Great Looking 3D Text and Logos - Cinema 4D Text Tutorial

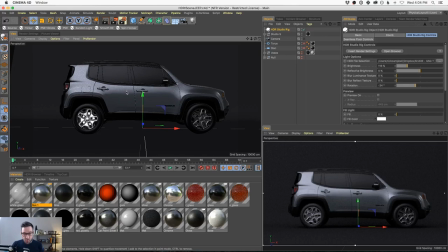(49:25)
So when it comes to typography, give your type form, give your type shape.
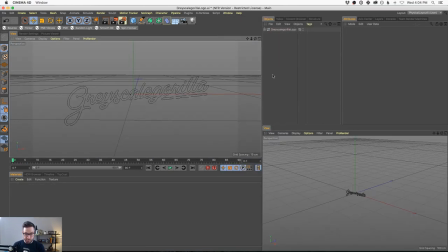(49:32)
Now, quickly, I'll show you one more thing, and it's this. Logos, same thing we just talked about. Same thing we just talked about. If you get a logo and they give you the Illustrator file and they want this to be in 3D, all that stuff we just talked about applies to this as well.
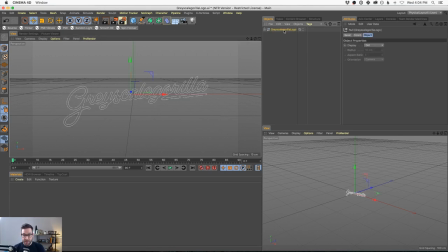(49:50)
So this is our Greyscale Gorilla logo. Let's do what, you know, what we do, right? We put this in an extrude. We say, hey, why aren't you working? We could say hierarchical. That's how I say it, hierarchical.
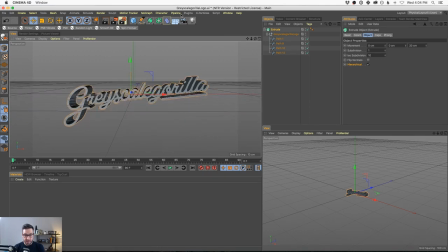(50:03)
And, you know, we're gonna extrude this logo and we're going to, let's just set it back up really quickly. Chrome text, add HDRI, which is going to add HDRI studio rig.
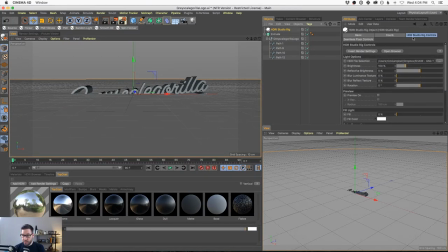(50:17)
And, I'm going to remove the floor and the background.
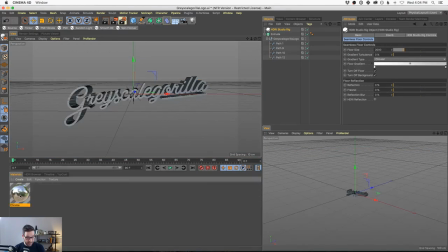(50:23)
And, we're going to add this chrome material to the logo. Done. Okay. Now what? Well, let's turn this camera on.
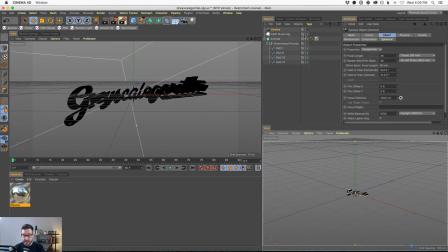(50:34)
Oh, we got to have a camera. Turn on camera. Let's turn this camera on down here.
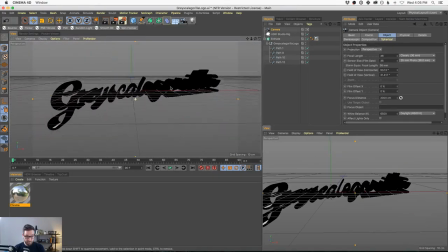(50:41)
Oh, I apologize. That's my fault. Let's zoom in. Boom. Okay, so what's wrong here?
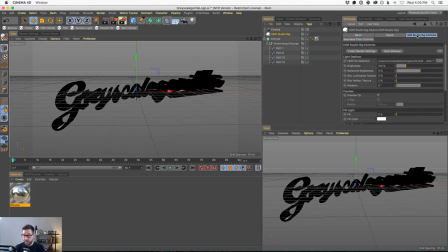(50:48)
I'm going to rotate this HDRI Studio rig around, and we get reflections.
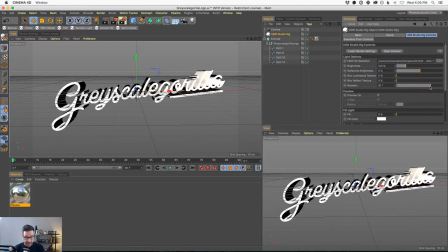(50:53)
It is reflective, but let's be very clear. What do we learn, right? That, like, even right there, we're catching some nice round top corners.
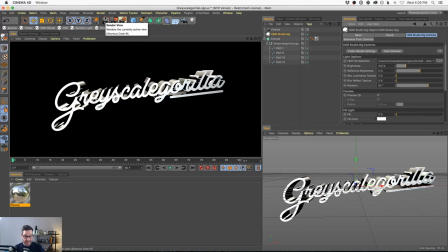(51:01)
That, my friends, is not very pretty. It's not very readable, right? There's so much distortion with this 3D effect. All the things we talked about, zooming in is going to help, right?
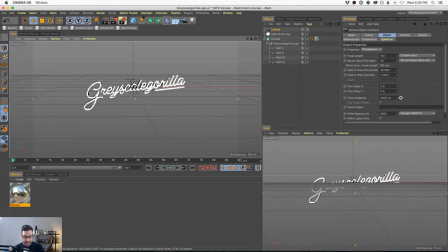(51:15)
Zooming in and moving our camera back and making it more on angle. Beveled edges, all these things we talked about, and I could quickly set this up here.
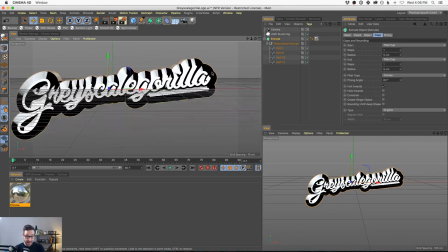(51:28)
You know, not using too fat of a bevel. Look at that bevel. That's way too much.
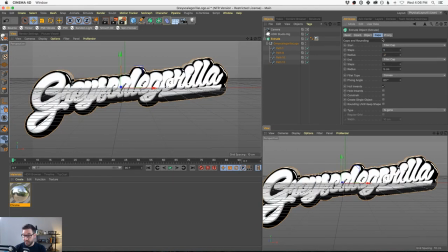(51:33)
So I'm going to add some more steps. I'm going to say 0.3. I mean, this is scaled down really small.
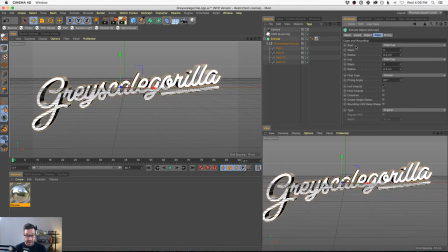(51:41)
0.3 bevel. Let's try that. There we go. Okay, so now when I rotate my HDR around, find a nice angle, and I hit render.
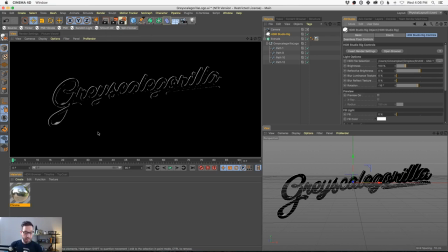(51:52)
Now we're talking, folks. Look at that. Blingy bling on the corners. What else do we need to do? We need to make the actual logo more readable. Okay, so that could mean using something like the R or the cap texture, adding a luminant texture to that, or changing the background.
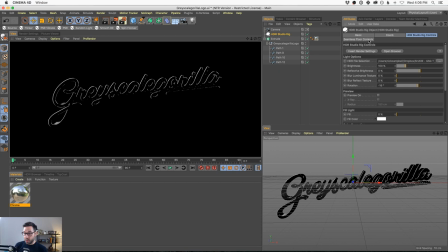(52:10)
Simply changing the background on this will make this more readable, because then we could have black type on a white background.
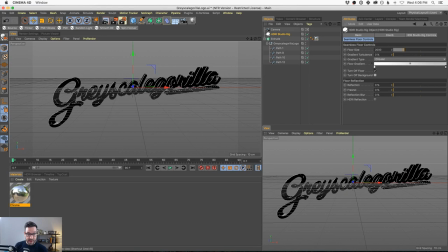(52:17)
So let me just turn on the background and hit render, and now we got it.
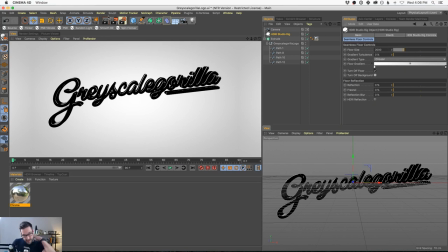(52:22)
The problem with this is that in a white environment, this logo would not be all black like that, right? In a big bright white environment, that logo would be blingin'. Okay, so we have to keep that in mind too. Like, that balance is not working.
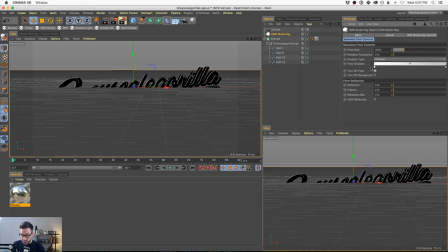(52:36)
So all the things that we did before we could do to this logo, and just to finish it out,
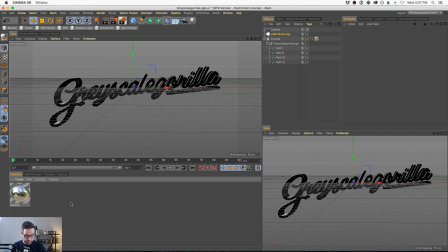(52:44)
because I hate having an unfinished thing here, we can, first of all, blur this chrome texture,
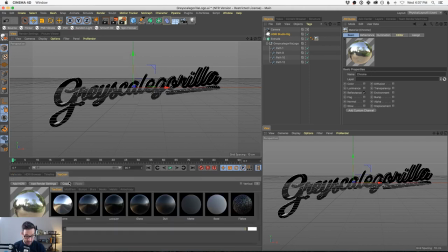(52:51)
because that's going to help a ton. Remember, we did that with the Greyscale Gorilla animation, the YouTube animation, just blurring the front.
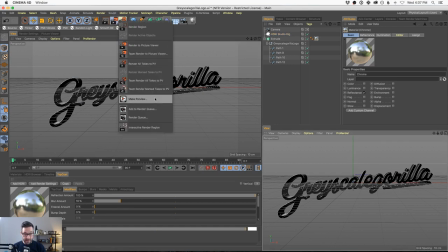(53:02)
And I'm going to add our interactive render region here.
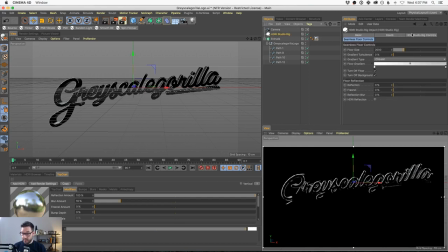(53:06)
And I'm going to add our render settings, because that's not going fast enough for me.
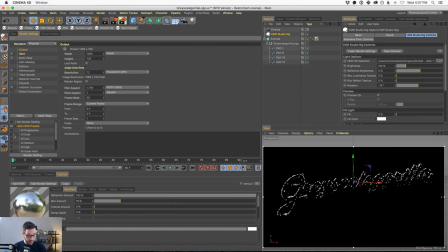(53:11)
There we go. Turn up the quality a little bit. There we go. All right. So now we're blurring the chrome texture. That's helping. There we go. A little bit better.
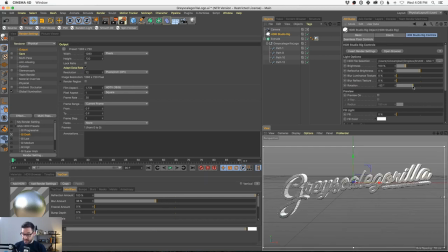(53:27)
I'm going to pull this back. And then I could rotate this around and try to find a better angle where we're getting some blurriness.
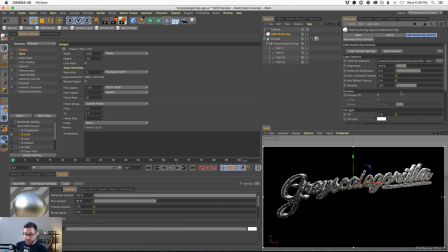(53:34)
And then what I would do is maybe even tone down the overall reflection, right? Because what I want to do is kind of keep the front black and keep the edges more reflective. And that alone will make it more readable. So let me go ahead and just crank up the render settings here.
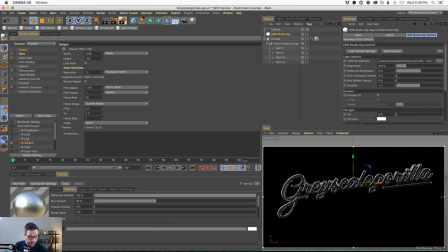(53:53)
That might be enough to keep it readable. I'm going to render this into the picture viewer.
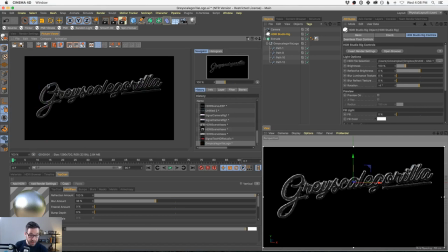(54:00)
Look at that. I mean, just that. I think we're onto something here. We could probably get a little bit brighter in the front. And again, I could cheat this a little bit and just say, new material,
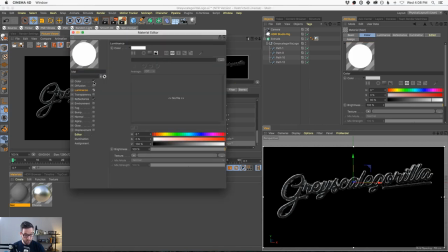(54:15)
create new material, luminant. And this barely needs to be bright.
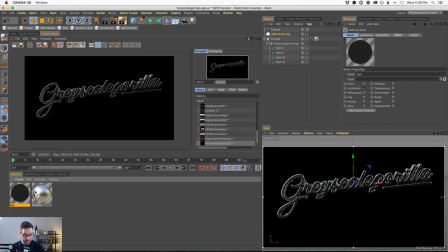(54:21)
It just needs to be bright enough. And you remember the key command, you drop this on your extrudes, you put C1, that's the front. And hey, if you just want the bevels, you could do R1. R1 is just the rounds, that's just the bevels.
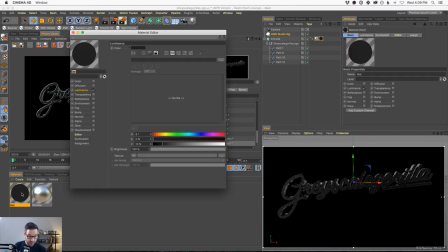(54:37)
Okay, that's helpful as well, especially if you have a really bright scene.
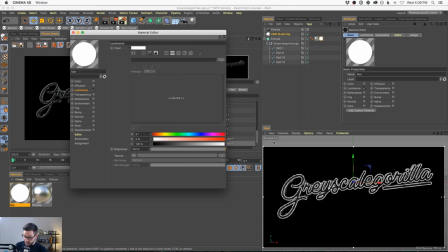(54:42)
You want that edge to bling, look at that. R1 will give you just the edge. Little tip for sticking around. Thank you for sticking around. But that, look, check that out. R1 does just that round. But we want C1.
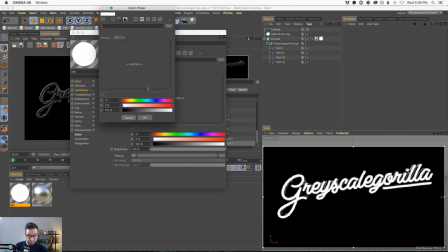(54:57)
That's just the front. We want to dim it down, make it readable, but not make it exaggerated.
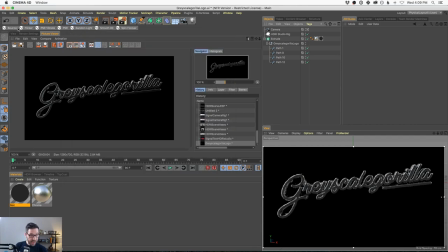(55:04)
There we go. Okay. And now let's go ahead in our view.
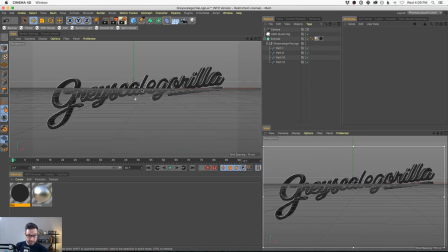(55:09)
Let's zoom in. Let's get our camera all set up. And let's do a render.
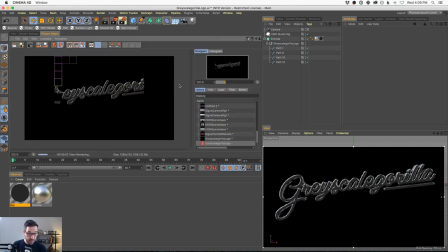(55:16)
Let's see what that looks like. What do we like? What do we don't? It's readable. It's visually interesting. And I tell you what, you get a camera rotating around this thing, it's going to look nice.
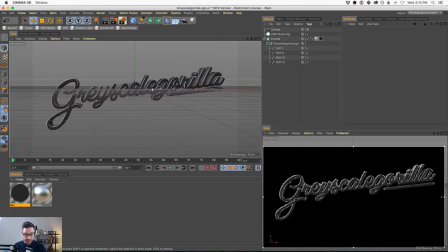(55:28)
Might even be a little bit thick, but we could deal with that. Okay, so there is, that's it. So we could go on and on about typography. That's what I had scheduled for today. And, you know, if you're watching this later on YouTube, you're watching this on our site, leave us a comment.
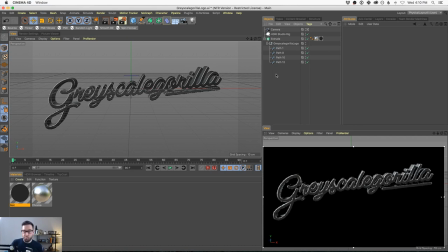(55:47)
I want to know your struggles with typography. I want to know what you've had problems with in the past as far as trying to make type look good, trying to make, you know, reflections, you know, look interesting. And maybe I'm missing something too.
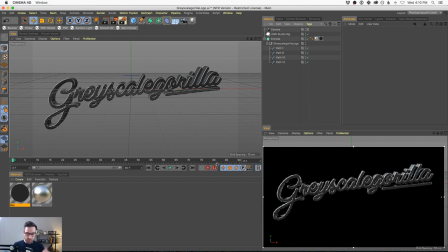(56:02)
We're always looking to, you know, give you guys more tools, more training like this to help make your work look better. So definitely leave it in the comments, and I can't wait to hear what you guys have to say. Thanks again for watching, everybody, and don't forget to check out in the description below some links to other videos and training that we have to help you speed up your Cinema 4D workflow. As always, I just wanted to thank you once again for watching and learning along with us, and I hope to see you in another tutorial really soon. Bye, everybody. Hey, if you guys listen to podcasts, don't forget to check out the Greyscale Gorilla podcast, where we talk about the professional side of 3D animation, how to get a job, how to get a raise, how to do your best work when it comes to doing this stuff for a living. We'd love for you to check out the podcast, and I hope to see you in the comments soon. Thanks again, guys.